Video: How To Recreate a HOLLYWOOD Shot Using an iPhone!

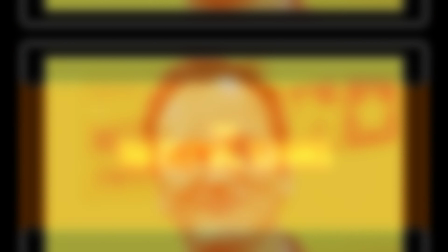Today we're looking at a shot from Quentin Tarantino's The Hateful Eight, which was shot on 70mm Kodak film,
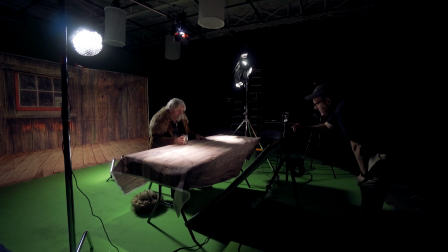and comparing it to a DIY version that we created shooting with an iPhone. Before we get into it, just want to make clear that I'm not saying Hollywood should be using an iPhone in their movies. No, I'm saying that if you want to, you can. It's also just a fun experiment to see what we can do.
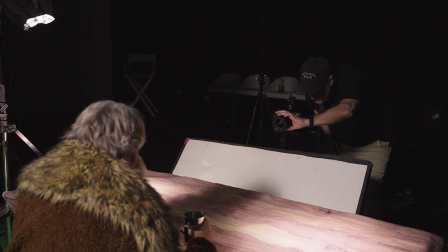And today, of course, you can do a lot with a phone or any affordable camera, really. And as a matter of fact, we also did a version of this shot with my Blackmagic Pocket Cinema 4K camera,
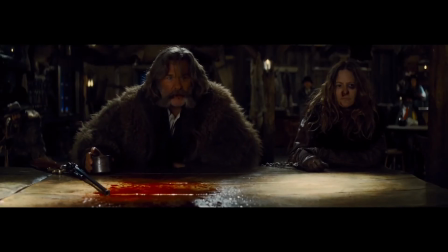which I'll show later in the video. So this original was shot by famed cinematographer Robert Richardson,
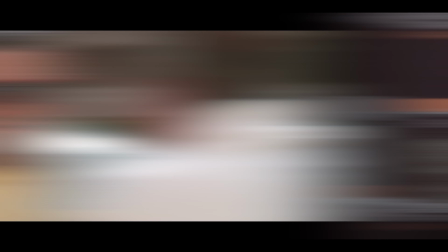who is a great DP and really known for using very bright backlight and or top-down lighting.
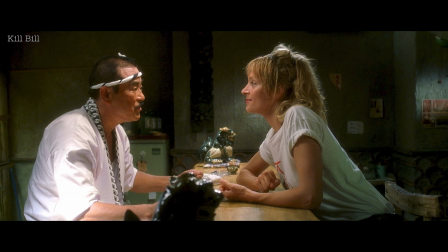It's a very stylized look, but it lends itself to the stylized type movies he often works on, like JFK, Kill Bill, or here, The Hateful Eight.
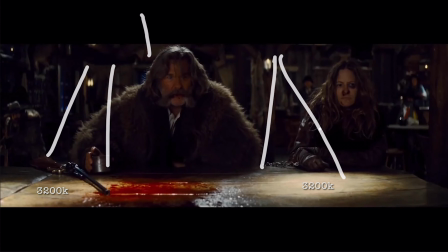So you've got two top-down tungsten lights shining onto the table, and then a heavy backlight that's a bit bluer behind John Ruth, who's played by Kurt Russell. The light on his face is bouncing from the table, and there's possibly a bounce card or board in front of him, which is what we use in our shot that I'll show in just a minute.
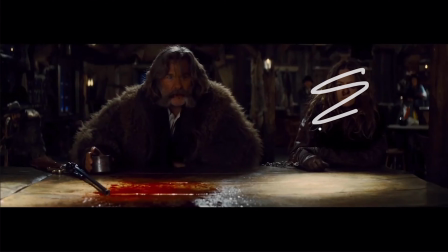And by the way, in our recreation version, we didn't include the Jennifer Jason Leigh character, nor did we shoot in a real cabin, this being a DIY project.
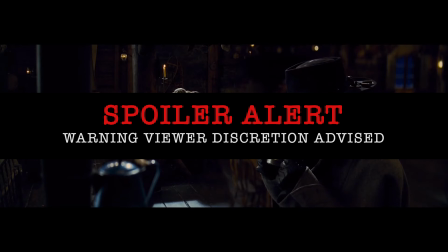And spoiler alert, we pick it up after he's poisoned by the coffee.
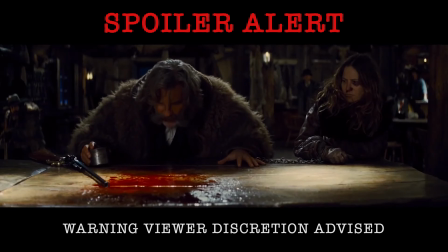Our main focus here is recreating the lighting, the character's look, and then finishing it all out in post-production with color grading and using FilmConvert.
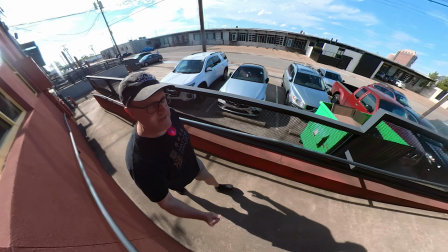To do this shot, we went to a studio, which as a side note, I used to work out of before the pandemic.
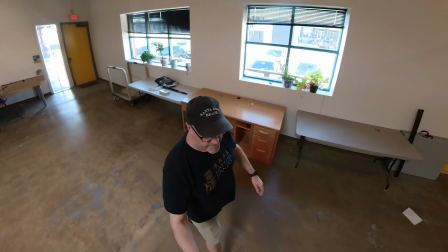So if you've seen any of my videos from a few years ago, you might recognize it. But you could do the shot in a large room of your house or wherever, really.
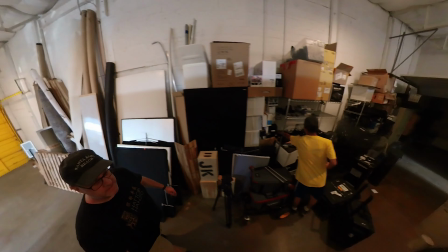A studio is not required. I just wanted some extra space due to the large background we used.
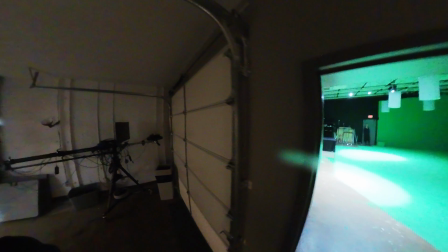And by the way, we're on a green screen stage here, only because it was the only one available.
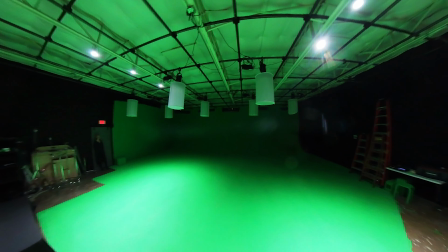We didn't actually do any green screen shots. So the first thing we did was set up that big background.
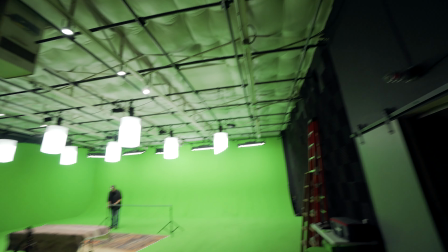And this is just a photo backdrop that's going to be darkly lit behind the actor and approximate like he's sitting in a cabin.
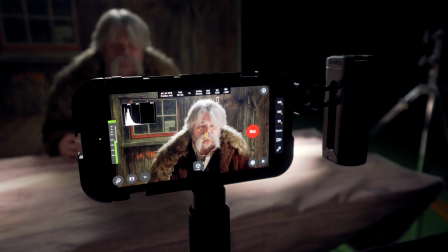This is my low budget DIY approach.
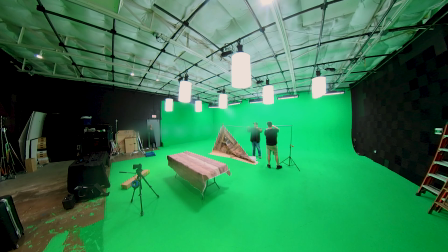So we're hanging the backdrop with just some basic stands and a bar going across and some spring clamps, which I already owned, but the backdrop itself cost about $40.
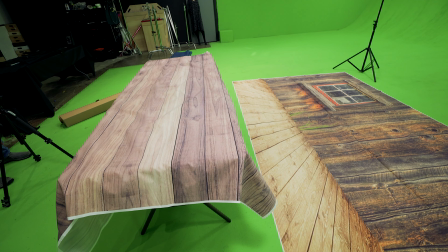We also used a photo backdrop on the table. The table is just a regular conference style table, but the backdrop looks like wood paneling to help match the shot in the movie.
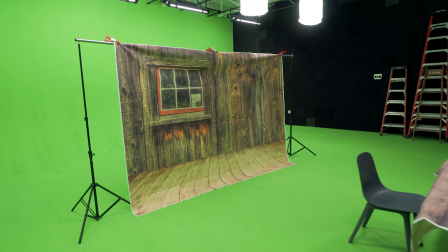This is the kind of stuff you can make work with movie magic. Think concrete walls or bricks in a movie that are actually foam.
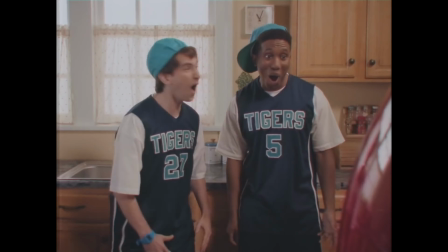Oh yeah! Whoa!
The backdrop was $16.
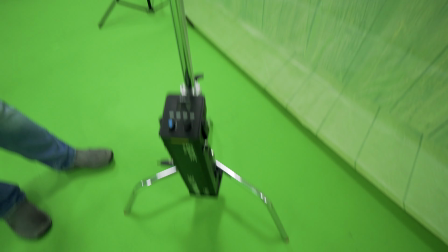Next, we started working on the lighting. We put a backlight behind the background and then two spot style lights over the table.
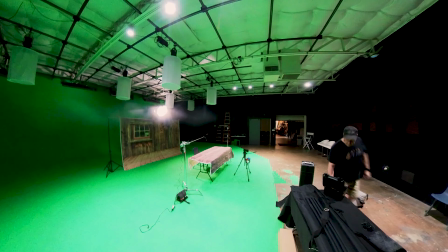And I'm using two different lights here because that's what I had.
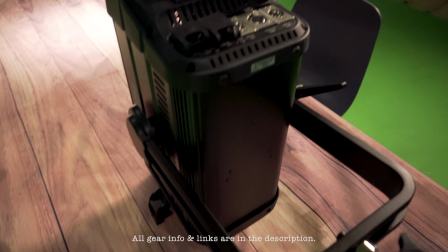One smaller aperture on a C-stand and a larger Fresnel from Falcon Eyes we put on a combo stand as it's a heavier light. I'll talk more about the lighting in just a moment, but now we'll look at how we created our version of the John Ruth character.
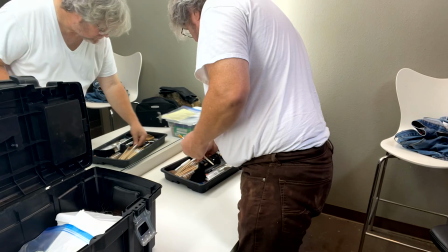I'm getting ready to build a mustache. This is Steve Elkins, and he's an actor who's been in a lot of my iPhone shot short films.
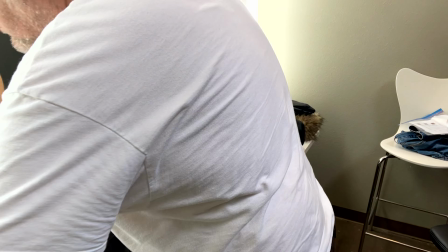But he also used to do effects makeup, which helped a lot on this DIY job. This hair comes braided like this.
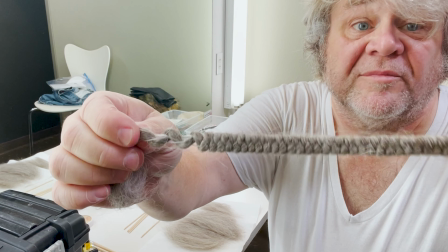I bought this from a effects makeup supply store in Dallas. It's called crepe hair.
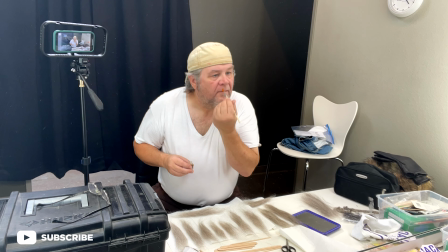And I took a steamer and I had to steam it out and pull it, and I kind of have to style it and trim it out.
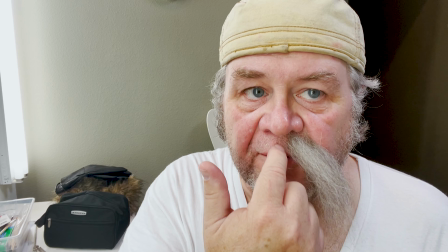Got about half of the mustache applied, although I'm going to do a little bit more here in the center section once we get to the end of things.
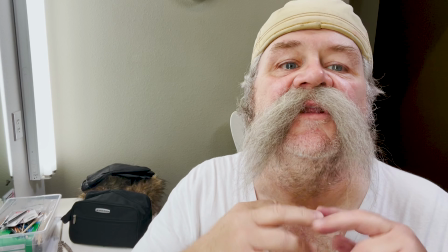The lion's share of the mustache is complete. Obviously, I got to let this spirit gum set up.
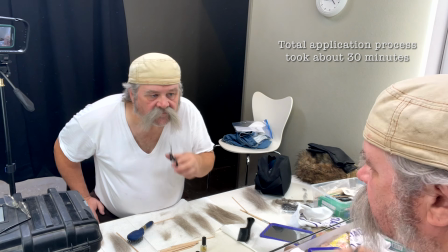I'm going to make some adjustments. I'll probably trim, maybe even do a little bit of combing on it just to try to pull some of that stuff out.
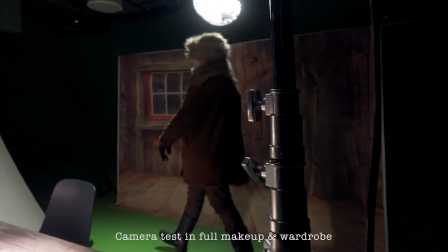And here we are. Steve also put together the wardrobe, which he compiled through various thrift store purchases.
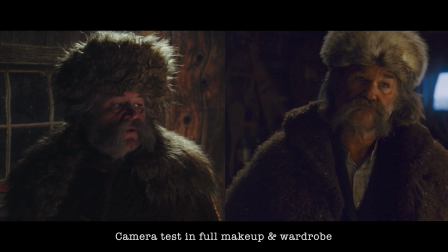Total cost for makeup and wardrobe was just under $80.
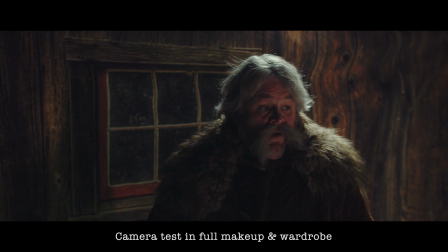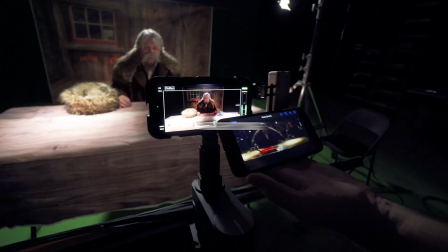So here's the real shot we're recreating from the movie Hateful Eight.
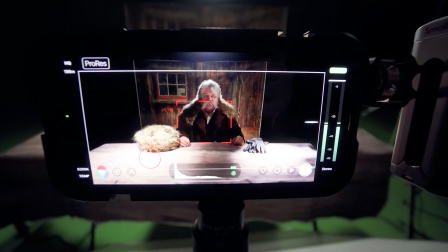And here's our version so far on the iPhone. To get this look, we turned off all the studio lights, the overhead lights, and now we're just using ours.
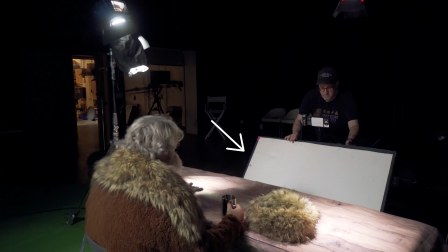And I mentioned earlier, Robert Richardson probably used a bounce card, and that's what we're doing here too.
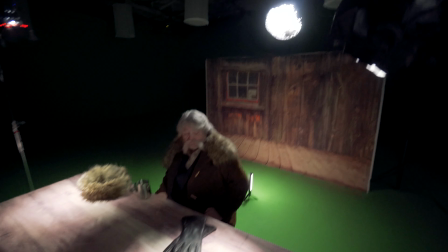So the light bounces off the table into the actor's face, but then also off the whiteboard.
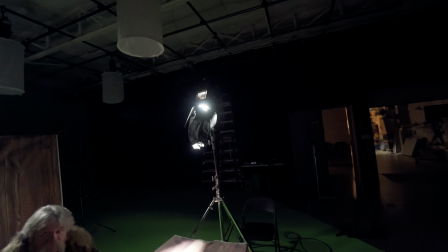The two spotlights are creating the warmer tungsten pools of light on the table, and both these lights can be focused or spotted,
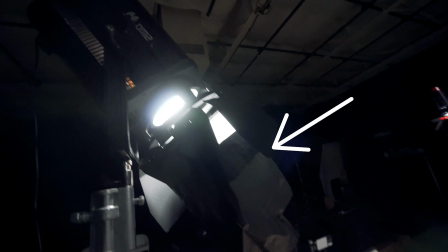but on the larger light on the right, we made a snoot out of black wrap to make it even a tighter spot.
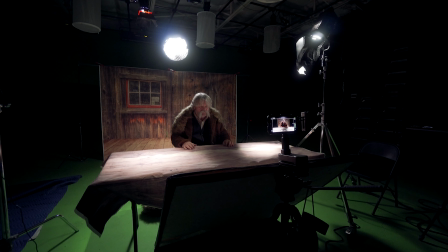And speaking of the table, now that everything is darker, it's looking pretty good.
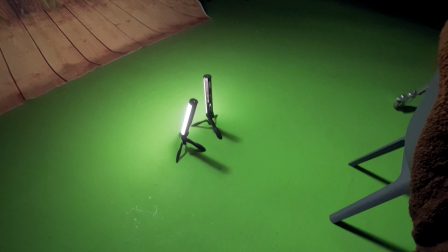I also put a couple small tube lights on the ground behind Steve to add just a little bit of light on the background.
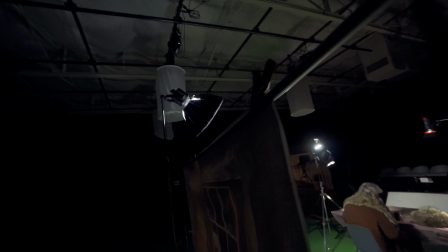And then behind the background, we have that large backlight that is hitting him and creating that nice bluer rim light.
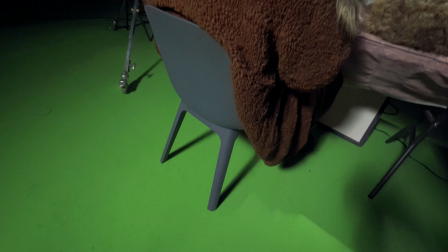And we spared no expense here to have our John Ruth sit in a plastic chair, which is obviously part of every 19th century cabin. And now, we're ready to shoot.
Action.
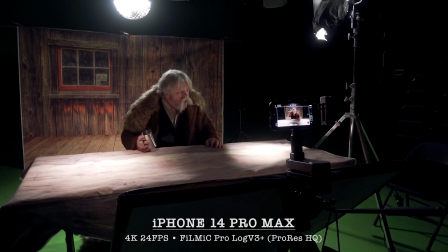First shot here, I'm using the iPhone 14 Pro Max, shooting 4K 24 frames per second, ProRes HQ with Filmic Pro Log V3 Plus.
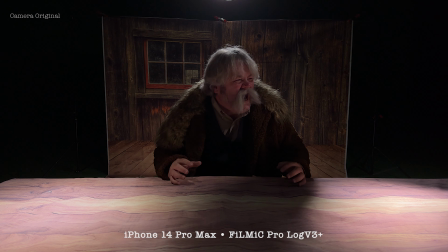And here's how that looked right out of the camera. And then here is the finished shot with color grading and VFX. Well, it looks pretty darn good, and I was especially impressed with how well the iPhone did in low light.
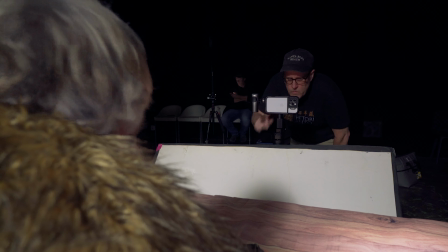We'll get into what I did in post-production in just a second, but I also shot a close-up using the Cinema P3 camera app in ProRes HQ Log,
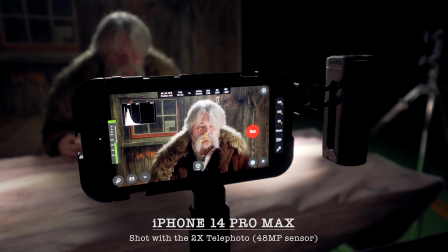and to do that we used the new 2x tele on the 14 Pro Max and its 48 megapixel sensor,
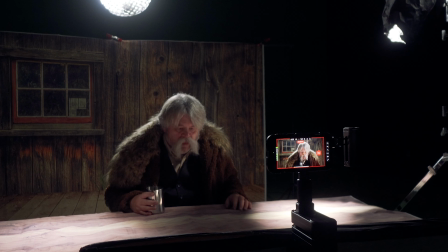which by the way might be one of my favorite new features of this new phone. In the actual movie, the shot goes from a wide to a tight, so we mimic that.
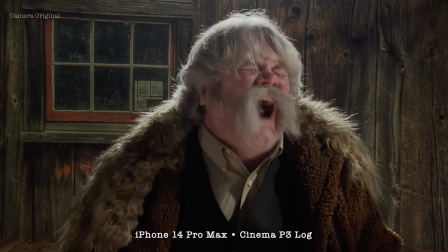And here's what that looked like right out of the camera. And then the final color graded shot.
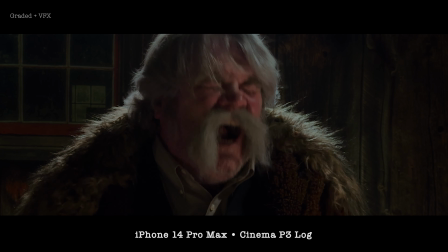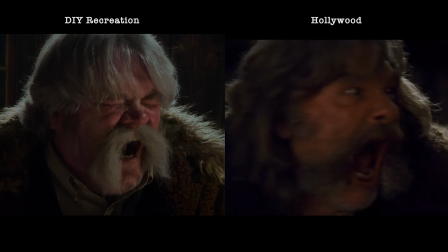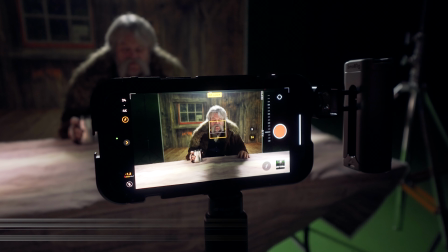And I also did one shot in cinematic mode. Cinematic mode needs a lot of light, so I was hesitant to do it, but I gave it a try.
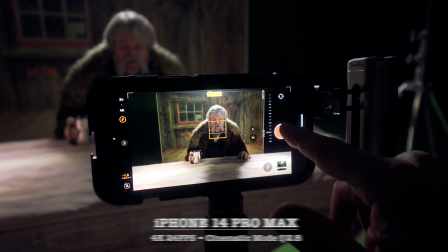And with the iPhone 14, it's definitely been improved, shooting 4K and 24 frames per second.
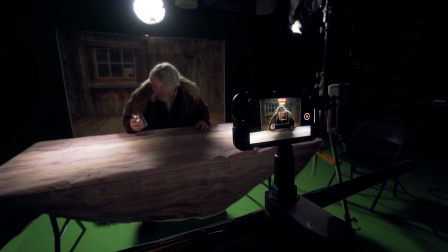And the cutout is better too. I really like having the shallow depth of field in this kind of shot especially.
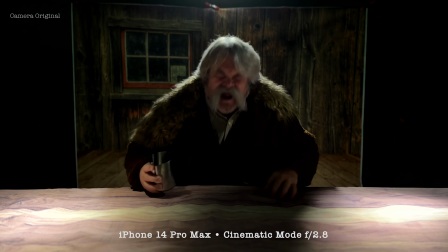Knocking that background out of focus here is really important to make it look more realistic. And so here's right out of the camera.
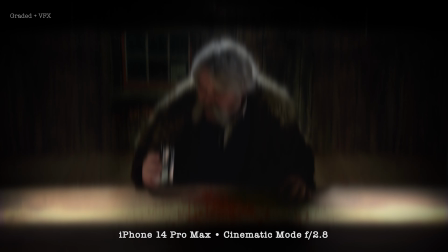And then here's graded with visual effects. And for the heck of it, because why not, we shot it with my Blackmagic Pocket Cinema 4K.
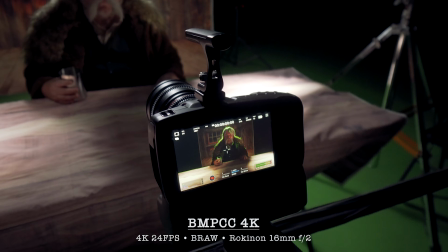We left everything the same with the lighting, and I shot a wide and a tight using Blackmagic RAW.
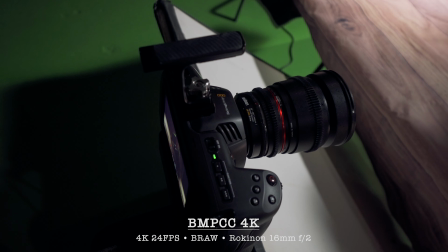For the wide, I used a 16mm Rokinon F2 Cine Prime with a Metabones adapter,
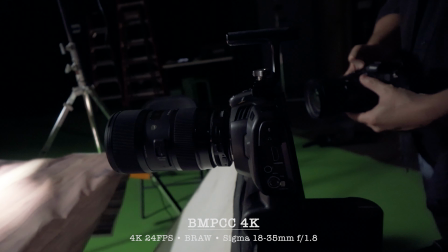and then for the tight, I used my Sigma 18-35 f1.8. And I thought these shots turned out really great.
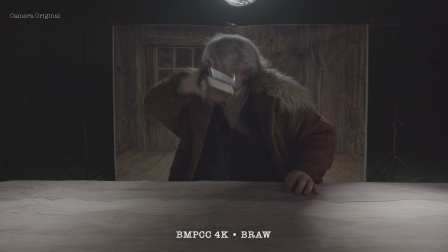The dynamic range of the Blackmagic RAW held up well, and the shallower depth of field looks nice here too.
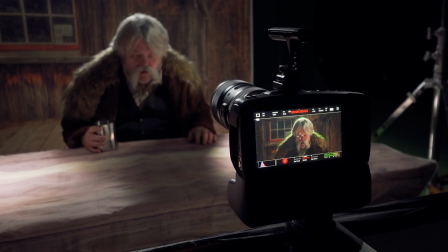Overall, pretty happy with both these shots. And now on to post-production, which was super important with this job. Matching these kind of shots can really be tricky.
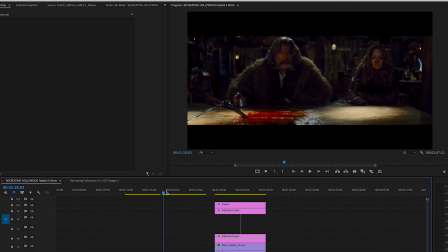To do this, I used Adobe Premiere Pro, but you could use Final Cut Pro, DaVinci Resolve, whatever you prefer.
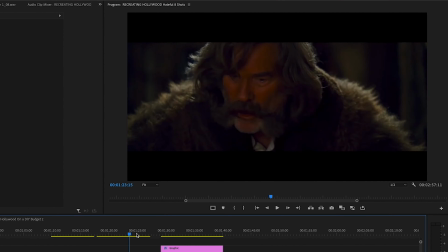Although this would be kind of tough to do in LumaFusion, primarily because of all the masking I did. And you can't use FilmConvert in that app.
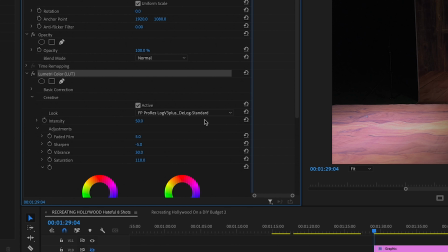For the Filmic Pro Log V3 Plus version, I first added my D-Log LUT, then I had to do a set extension for the background.
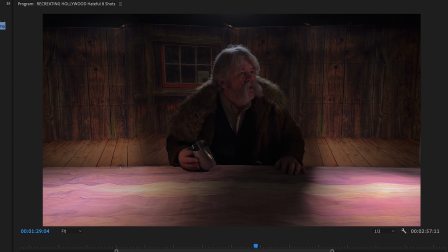In a perfect world, I would have had a larger background that covered the entire frame, but here I didn't.
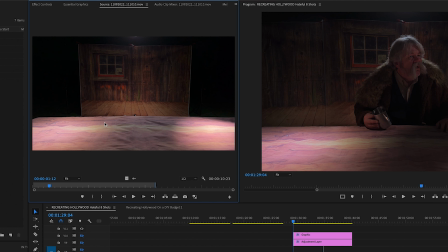So I shot a background plate that I then cropped and duplicated the right edge and used mask to blend the sides together.
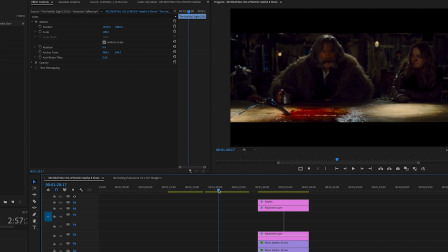Then I did color correction, and since I was trying to match the look from the movie, I used that shot as a reference.
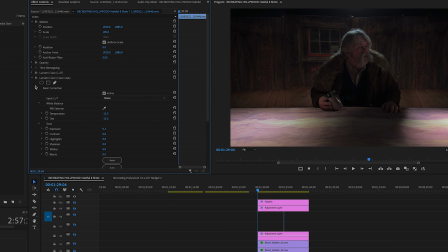To get the colors and the look close, I had to use lots of what are called power windows, or also masks.
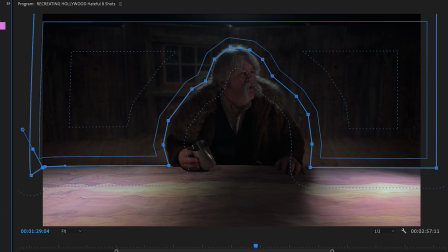I used them on the background to darken it and add some blue. I used them on the table to warm up the spotlights.
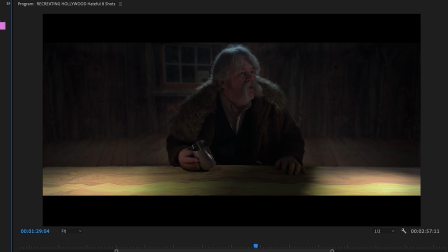I used some to make the pools of light more defined, along with adding a vignette. I added a mask around the backlight to make it less blue.